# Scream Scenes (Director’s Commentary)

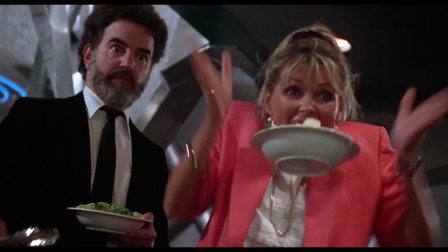982s
So in this case, I wanted to sort of go from really quiet to really loud by the end. so it just takes you know a bunch of clips
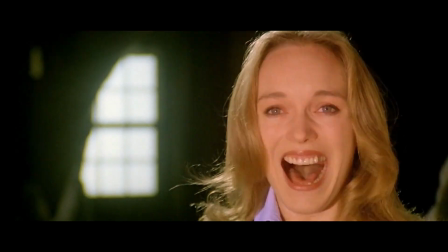988s
and sort of sequences them by you know volume within the within the sound and it gets louder and louder as you go through it so
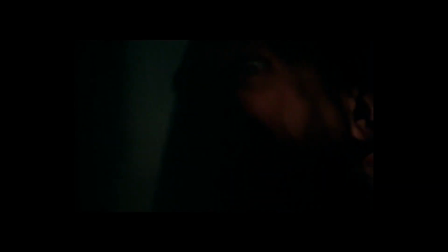995s
if you're watching this one and you keep turning up the volume make sure you turn it down as well day
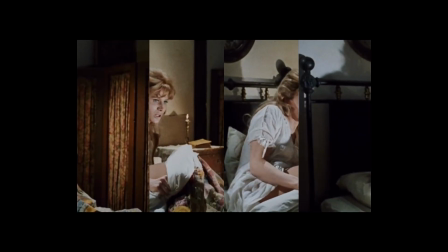1001s
22 slasher i love the idea of like having this title be slasher and you feel
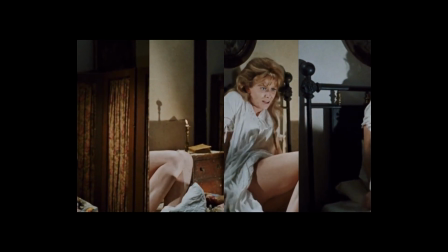1006s
like it's supposed to be raw and very like you know like a knife cutting through you know
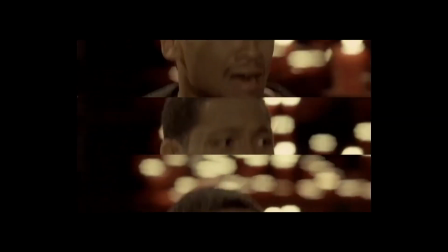1010s
something with a lot of friction and then the actual video is, you know, using video art to get lots of little crops and stuff in that are very square and very perpendicular.
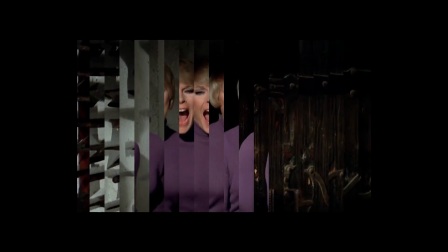1020s
So this uses a bunch of FFmpeg tools. If you've seen any of my, I taught an FFmpeg class, I guess, maybe two years ago now.
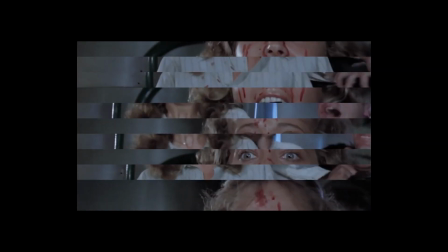1026s
And it was really about sort of automating these tools. So this is a bunch of automated stuff where I could feed in a clip,
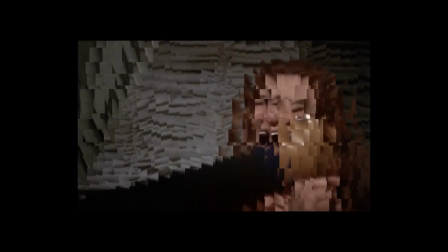1031s
give it a bunch of different parameters, and then out would be spit this really interesting sort of slashed up or cut up sort of video.
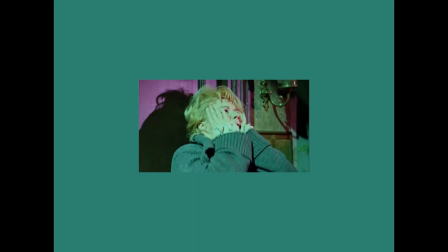1041s
Day 23, a cycle of violence. I also knew that color was a really important thing for me.
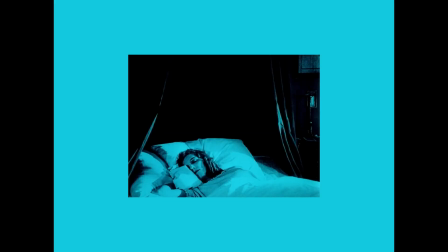1047s
And I was trying to figure out how to get to that within these films.
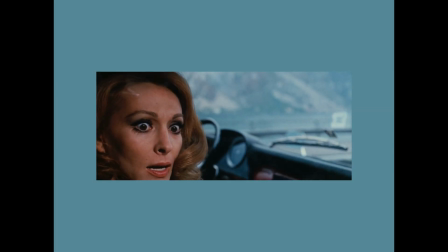1050s
And what I ended up doing is sort of manually going through and pulling out a bunch of the clips that were very like, almost monotone and the way the color was used in them.
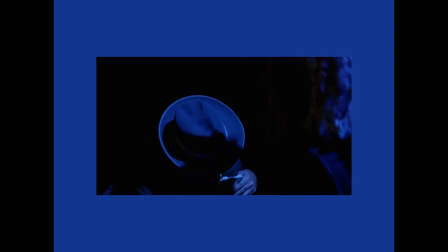1059s
And then trying to sort of show that as sort of a color cycle. I have to say, I think this one is maybe one of my least successful in terms of actually like how it turned out.
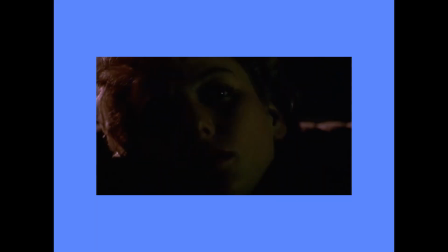1068s
But there's something conceptually there that I think is interesting.
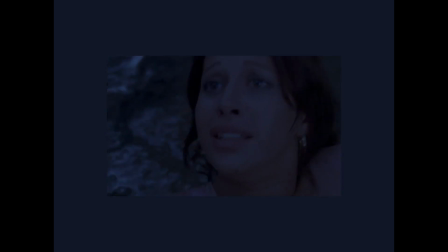1070s
And one of the funny things I think about doing this project is I, you know, as I was doing this, I was like, man, if I had double the amount of video, I bet I could get to a better sequence for this.
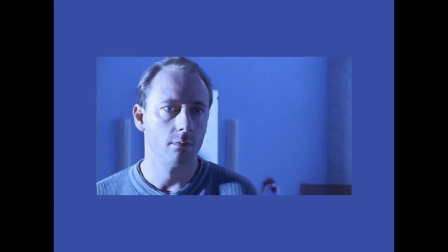1078s
Or if there were more clips with these sort of color ranges, I bet I could do more of this. So I don't know, maybe we'll do it again next year.
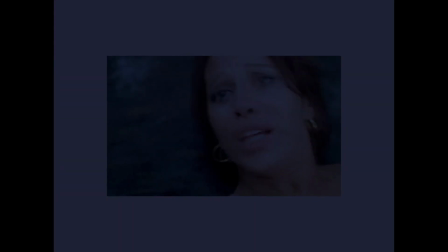1084s
It was a lot of work, but I think it might be kind of interesting to try similar ideas again next year.
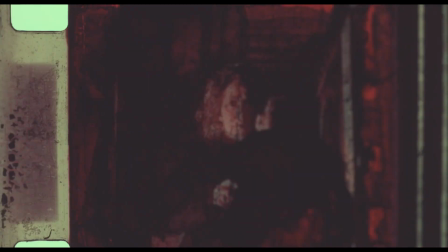1091s
day 24 fright night so as i was prepping for this project you know i was pulling in all these videos i was getting tim to do all the editing for
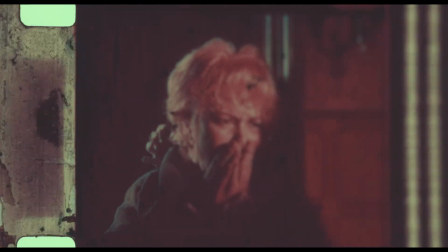1098s
me um and this is where i you know i've seen mario baba's black sabbath before but in using this i really saw like
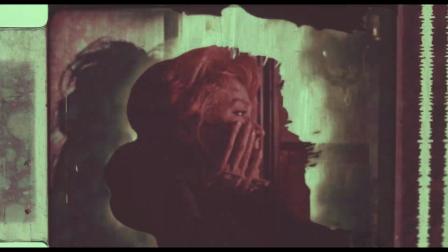1106s
the influence of especially a drop of water which is one of the sequences from black sabbath on so much of the italian giallo uh film
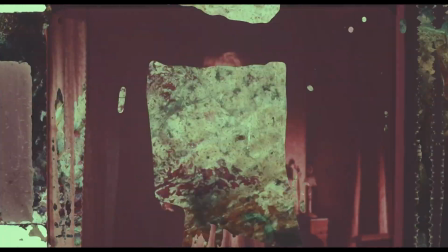1115s
filmmaking and it just so happened i was in ebay one night and i was like oh i wonder if anything from black sabbath is like available as like
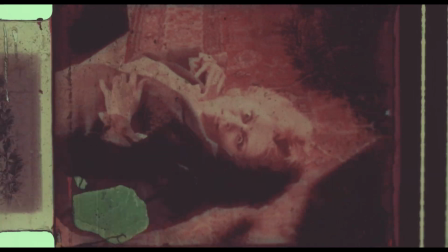1122s
a print and sure enough a drop of water was literally available to buy uh so i immediately hit purchase and
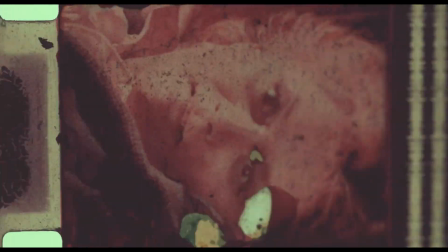1128s
i got this film and it was very red you know it was faded i was like what do i do with this thing um and i was starting to take a class at
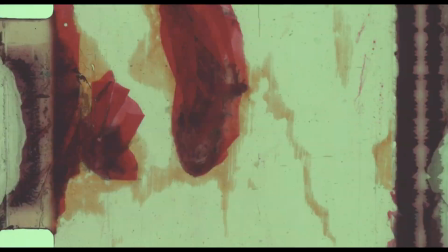1135s
mononoware here in in brooklyn um about sort of direct animation and i'd been reading a bunch of other stuff about how to reticulate and destroy film.
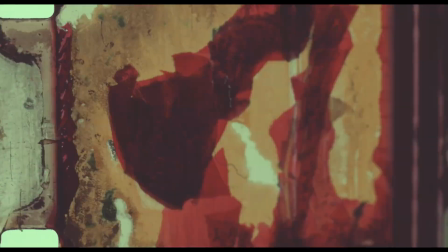1144s
And I was like, this feels like a moment that I have to do this. So I boiled a bunch of the film, reticulated it, did some other stuff with it.
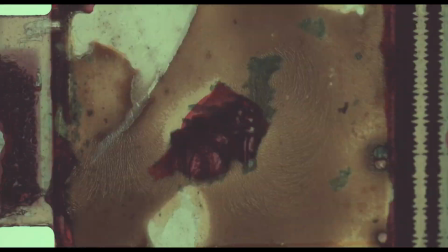1153s
And when it finished, it was like a mess. Like it was really, really like the film had shrunk, a bunch of other stuff had happened.
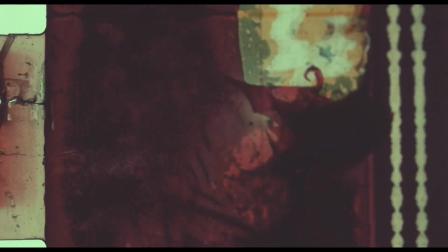1160s
So I took it over to Mono and I was like, can we scan this? Like what's going on here? And of course, Steve was like, yeah, we can scan it.
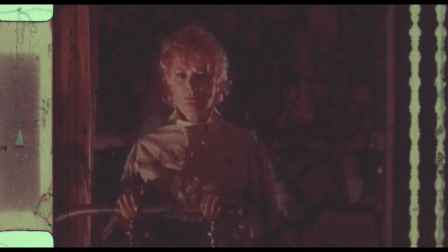1166s
No problem. Steve's the director.